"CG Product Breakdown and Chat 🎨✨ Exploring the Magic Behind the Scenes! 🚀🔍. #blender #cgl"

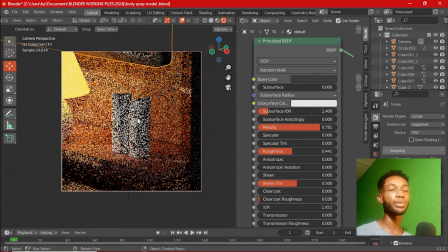[12:17]
All right, it doesn't mean that you need to add so many nodes, stack up so many nodes, and get the actual texture.
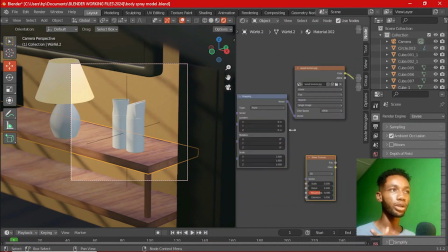[12:23]
So far as you are getting the look you are going in for, then for me,
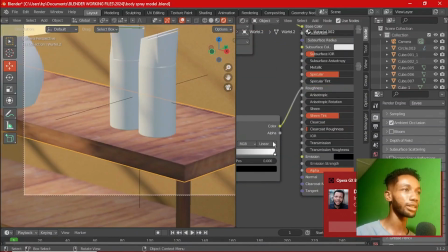[12:30]
I'm good to go, because I learned this from Derek Elliott, because I love how he creates his materials.
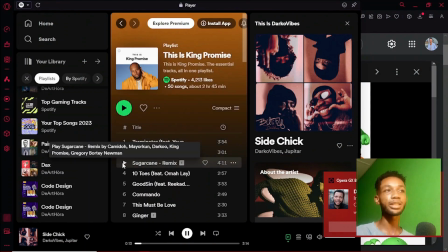[12:37]
His process is literally so simple. His materials are so simple. So I like to create simple materials. I don't like to stress over materials. Yeah. So at this point, I think I was just trying to listen to some songs.
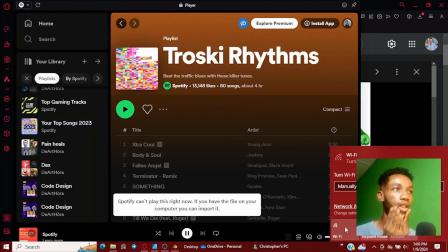[12:49]
I was listening to music. I like to work with music, so I was just listening to music. Actually trying to find the right song.
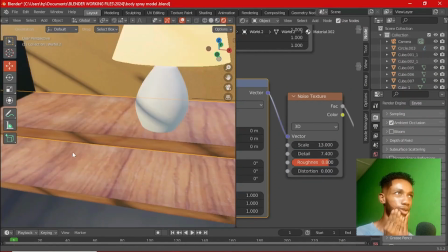[12:59]
Did I find the right music to listen to? I think I did.
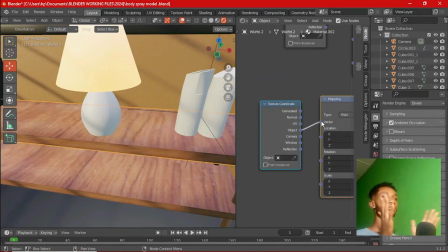[13:04]
Yeah, so let's continue. So at this point, I was just still adding textures,
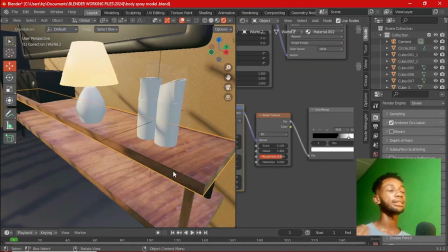[13:11]
tweaking materials, and adding, subtracting, dividing,
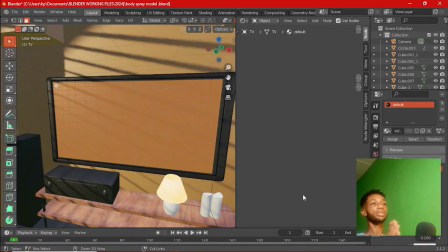[13:16]
multiplying, and doing everything I have to do to get what I want to get. That is what I'm doing. Yeah.
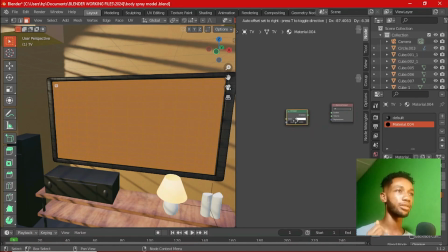[13:31]
So at this point, I think I was just giving the TV screen an emission material, just so that it can also contribute to the lighting of the environment.
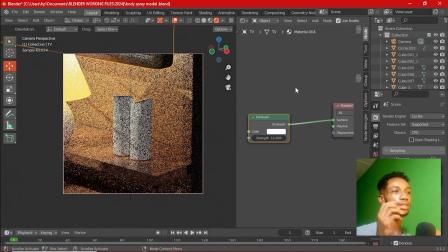[13:39]
And just so you know, whilst I was creating this, I had in mind that I wanted this to have this warm kind of environment, this warm feel.
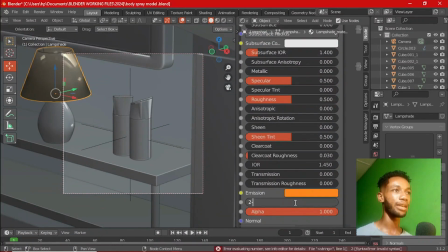[13:47]
All right, so whilst I was lighting up the scene, I made sure that my lights always had,
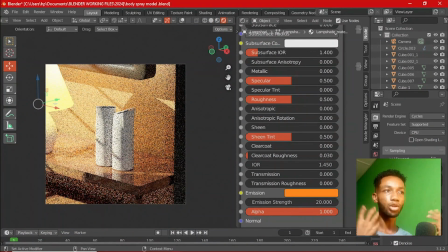[13:54]
my lights were yellowish and orange, yellowish and orange,
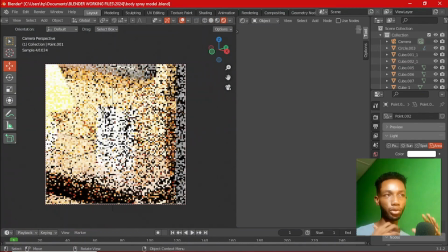[14:00]
within the yellow and orange category, just so I can have that warm feel.
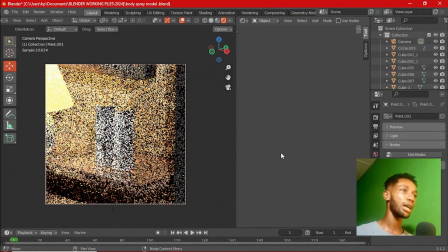[14:05]
All right, so that is why I was choosing that color.
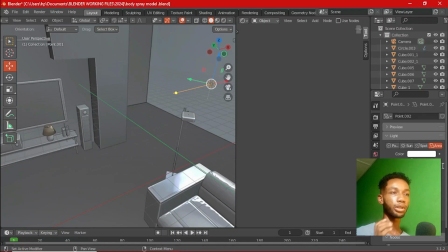[14:10]
In case you are wondering why I'm choosing yellow and orange with my colors or my lights,
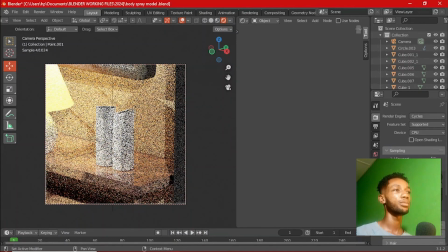[14:16]
that is why, because I wanted a warm environment, a warm feel, like you saw in the thumbnail.
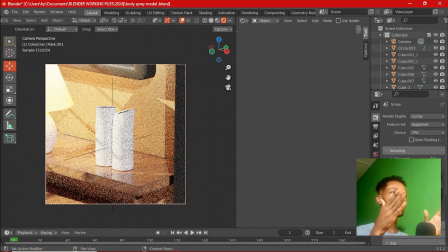[14:22]
Yeah. So at this point, I still haven't added the texture yet, but I was trying to see what I have, and I feel like this is quite okay. This is good. This is good, bruh. This is good. I mean, yeah, it could be better, but it's good.
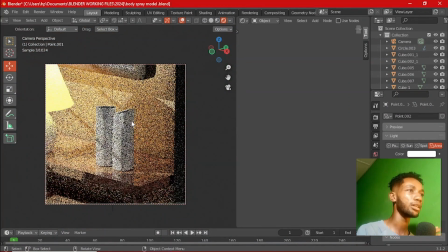[14:41]
And so at this point, I think I had to do a test render,
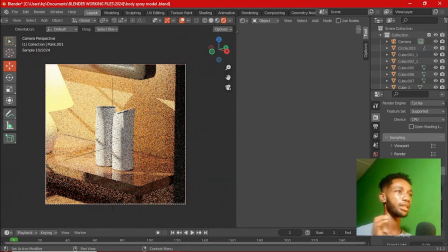[14:47]
just so I can see the final view before I texture the product itself.
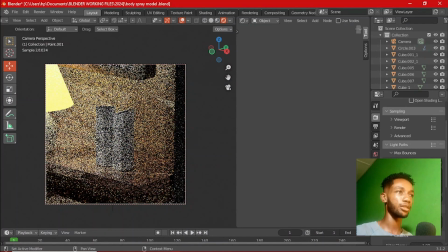[14:54]
all right, before I texture the product itself. And texturing the product isn't that difficult.
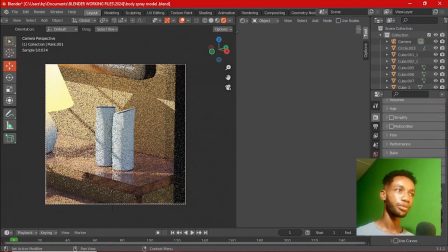[15:00]
I simply used Affinity Designer, but it's cool. You can use any other software you want to try.
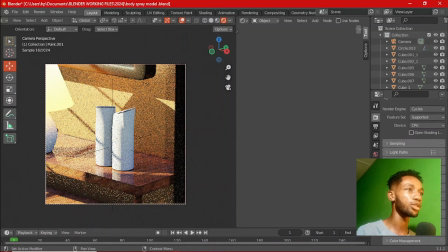[15:06]
All right, so we'll get there in a minute. All right, so before we get there, let's just enjoy this.
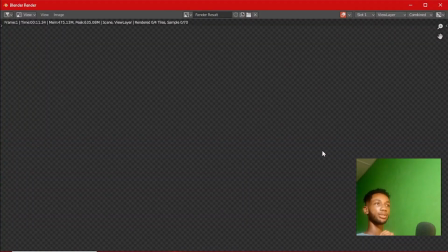[15:12]
All right, cool. So test render, testing.
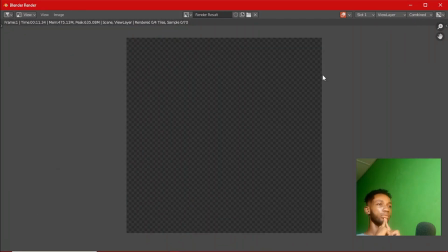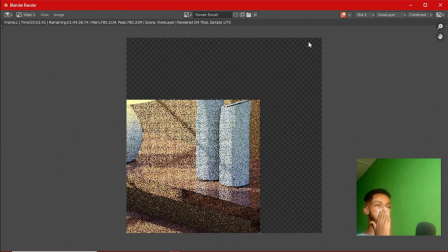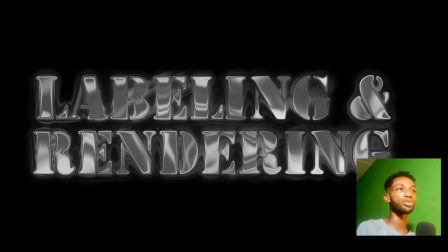[15:39]
So now that the test render is complete, we are about to go to the labeling and final rendering.
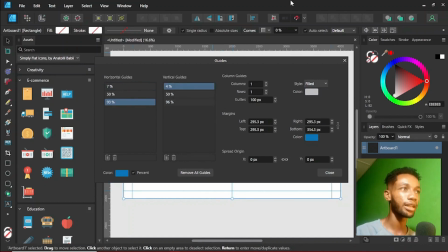[15:46]
So with the labeling, I had to just do everything in Affinity Designer. If you're an Affinity user, this is actually not that difficult.
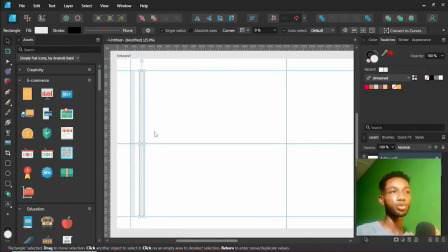[15:55]
I simply created a new document with a 9020 by 1080 resolution,
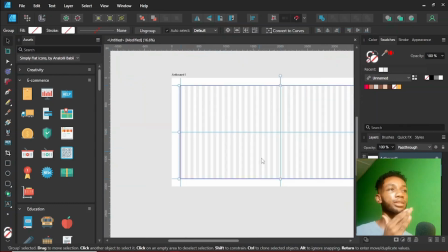[16:01]
and I created a long couple of bars, duplicated them, gave them a black and white.
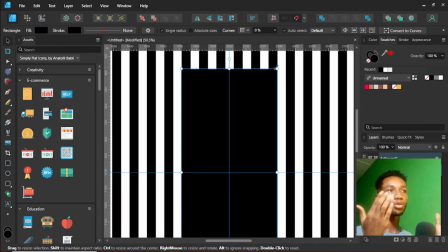[16:09]
Now the reason I used the black and white is because I was thinking of connecting the image into the mix RGB node.